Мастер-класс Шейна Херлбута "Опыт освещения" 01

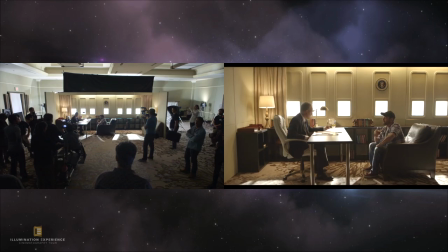(62:08) I was a quarterback. I always thought football was a strategic game. It's a lot like diplomacy. You got your offense, your defense.
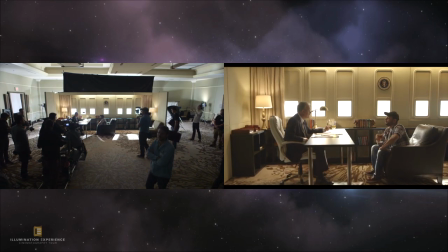(62:18) President, like the quarterback. The American voters, more like your coach. I never thought of it that way before. Now, the coach's job is to make sure that the right man has the football at the critical time.
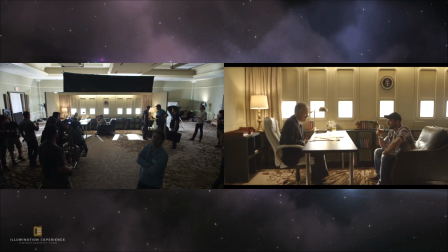(62:34) I know exactly what you mean, Andy. Do you? Maybe not. Bring in the football, please.
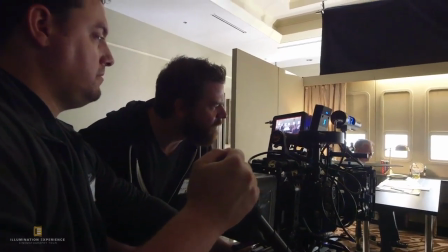(62:50)
All right, let's cut there.
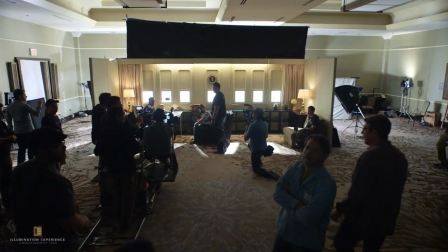(62:52)
So obviously we cannot move in this scene at all until we get our football.
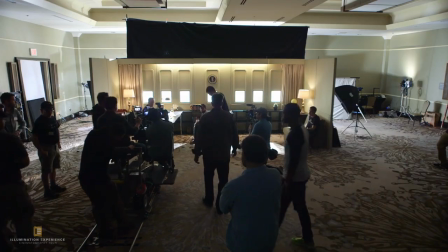(62:59)
So let's go back to 1, okay? Because there's no humor in this.
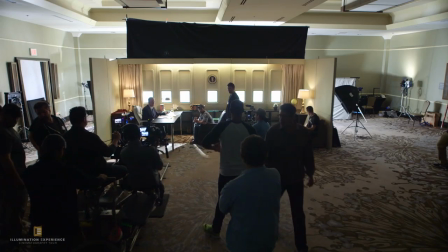(63:05)
So you when we say action, you don't move, okay?
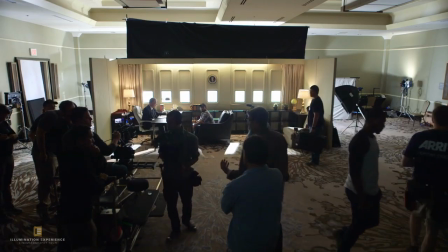(63:11)
And or you don't move at all, because I'm trying to see what this motivation is.
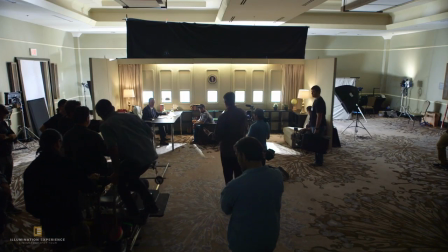(63:18)
If the guy coming in with the football, is that motivating us to move?
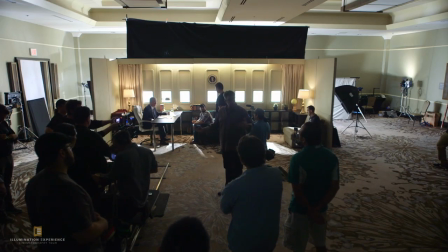(63:23)
Because we can't move and be able to also see the joke, right?
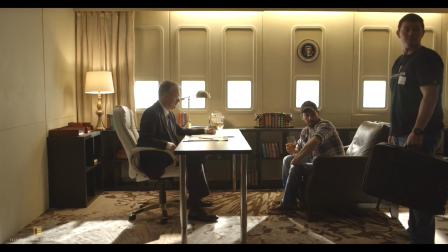(63:30)
So let's work on his position. So the president should pick the phone up with your left hand, okay? Yeah, like that, calling the football. And now we're seeing his head, our Marine. So I think,
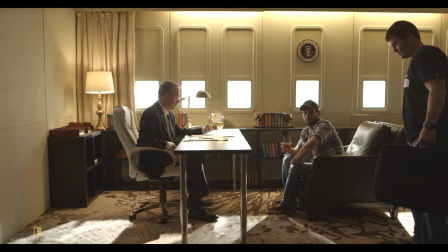(63:49)
if he comes, let's see, if you come closer to the lens, he's too big, right? So let's go all the way back on the dolly, all the way back. All right, ho.
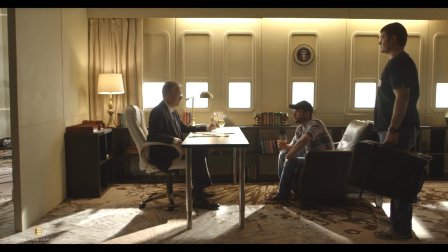(64:03)
Now pan right. Pan right.
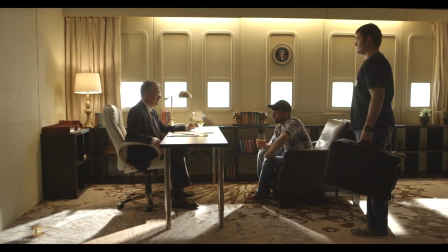(64:08)
Okay. So we could start like this. Okay, now what if you pan right some more?
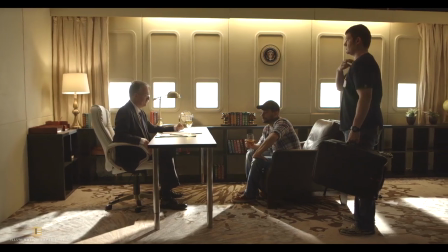(64:15)
Pan right, pan right, pan right, pan right. Keep on going, pan right, get that globe.
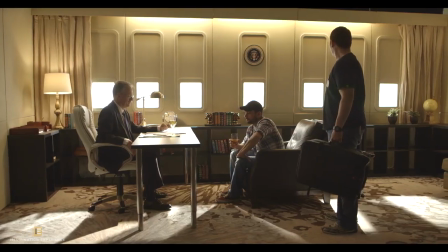(64:21)
See, that's beautiful, right? Hold right there.
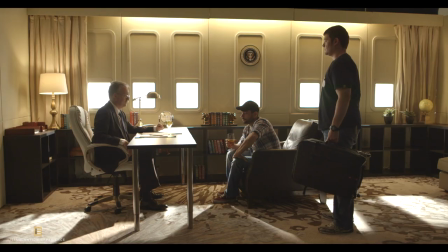(64:25)
See, you're starting to stretch the dimension of the set so it doesn't feel so flat, right? We are on a very flat angle, so you got to use the distortion of a 24 mil and kind of stretch it a little bit as we push in. Clean the the curtain up. You got to pull it all the way in the corner. Yeah, it's kind of stuck there.
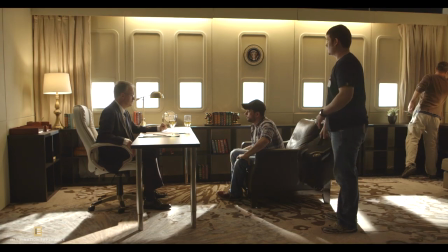(64:46)
Yeah, awesome. Okay, now pan left again. pan back left. Oh, yeah, nice. So I think that's a really cool frame. I think you can push in. So this is the frame we'd start on.
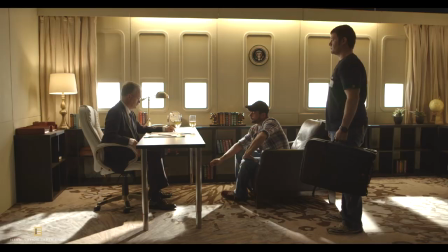(64:59)
So you can get that beautiful drift that I think you're liking. We can see the floor, so we have to put a very small little mark. So the assistants would take a black a black mark,
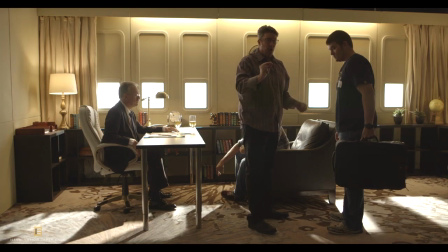(65:13)
and we'll put it here very, very small so we actually could not see it with camera. All right, and then that way Ben knows where he's going to come into.
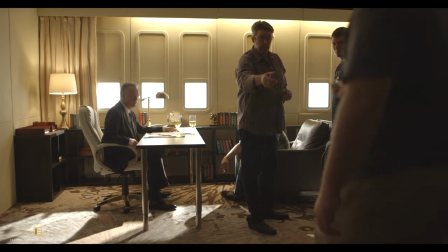(65:24)
So let me see that. I'll show you how small it has to be. It's going to be dinky.
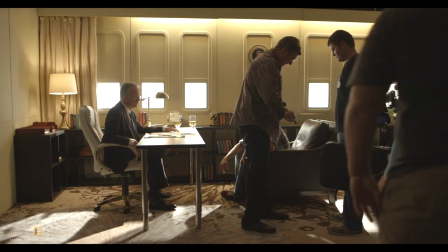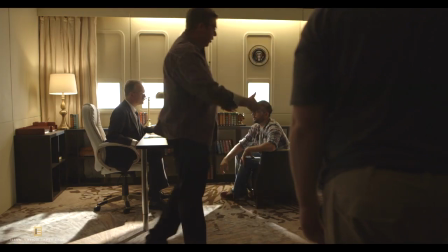(65:36)
Right? That's going to just dissolve right into that brown, wonderful carpet that we've been supplied by the Hyatt in Washington, D.C.
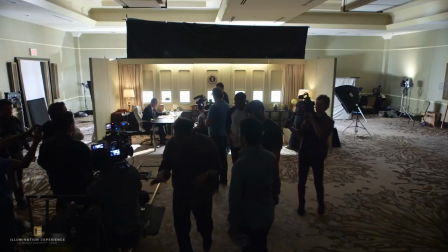(65:44)
Okay, so this is your number one.
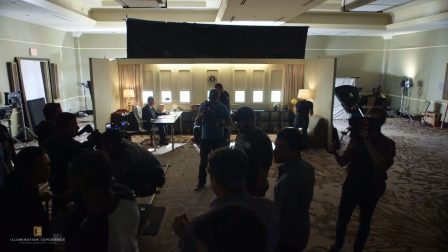(65:46)
Now, what we want to do is we want to push in to the point when the Marine walks in, we do not see his head.
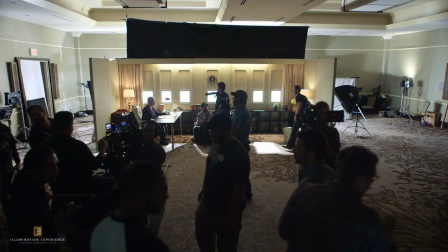(65:55)
Okay, so go ahead and push in on the dolly. And I'll give you a number two.
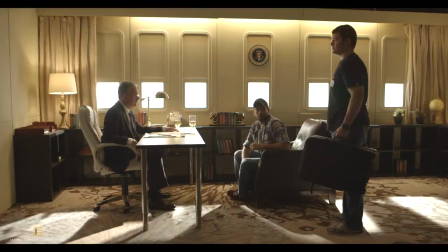(66:01)
So push in. Push in, push in, push in.
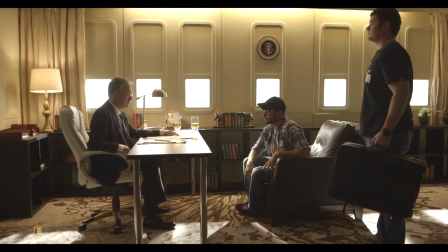(66:07)
And now you're tilting down at this point, operator. Who's our operator?
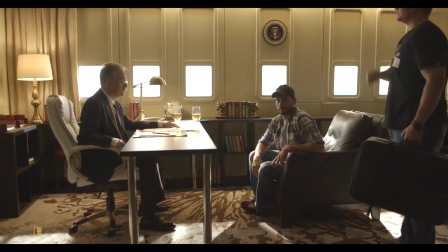(66:12)
Ho, ho, ho, ho. Come back. Back, back, back, back.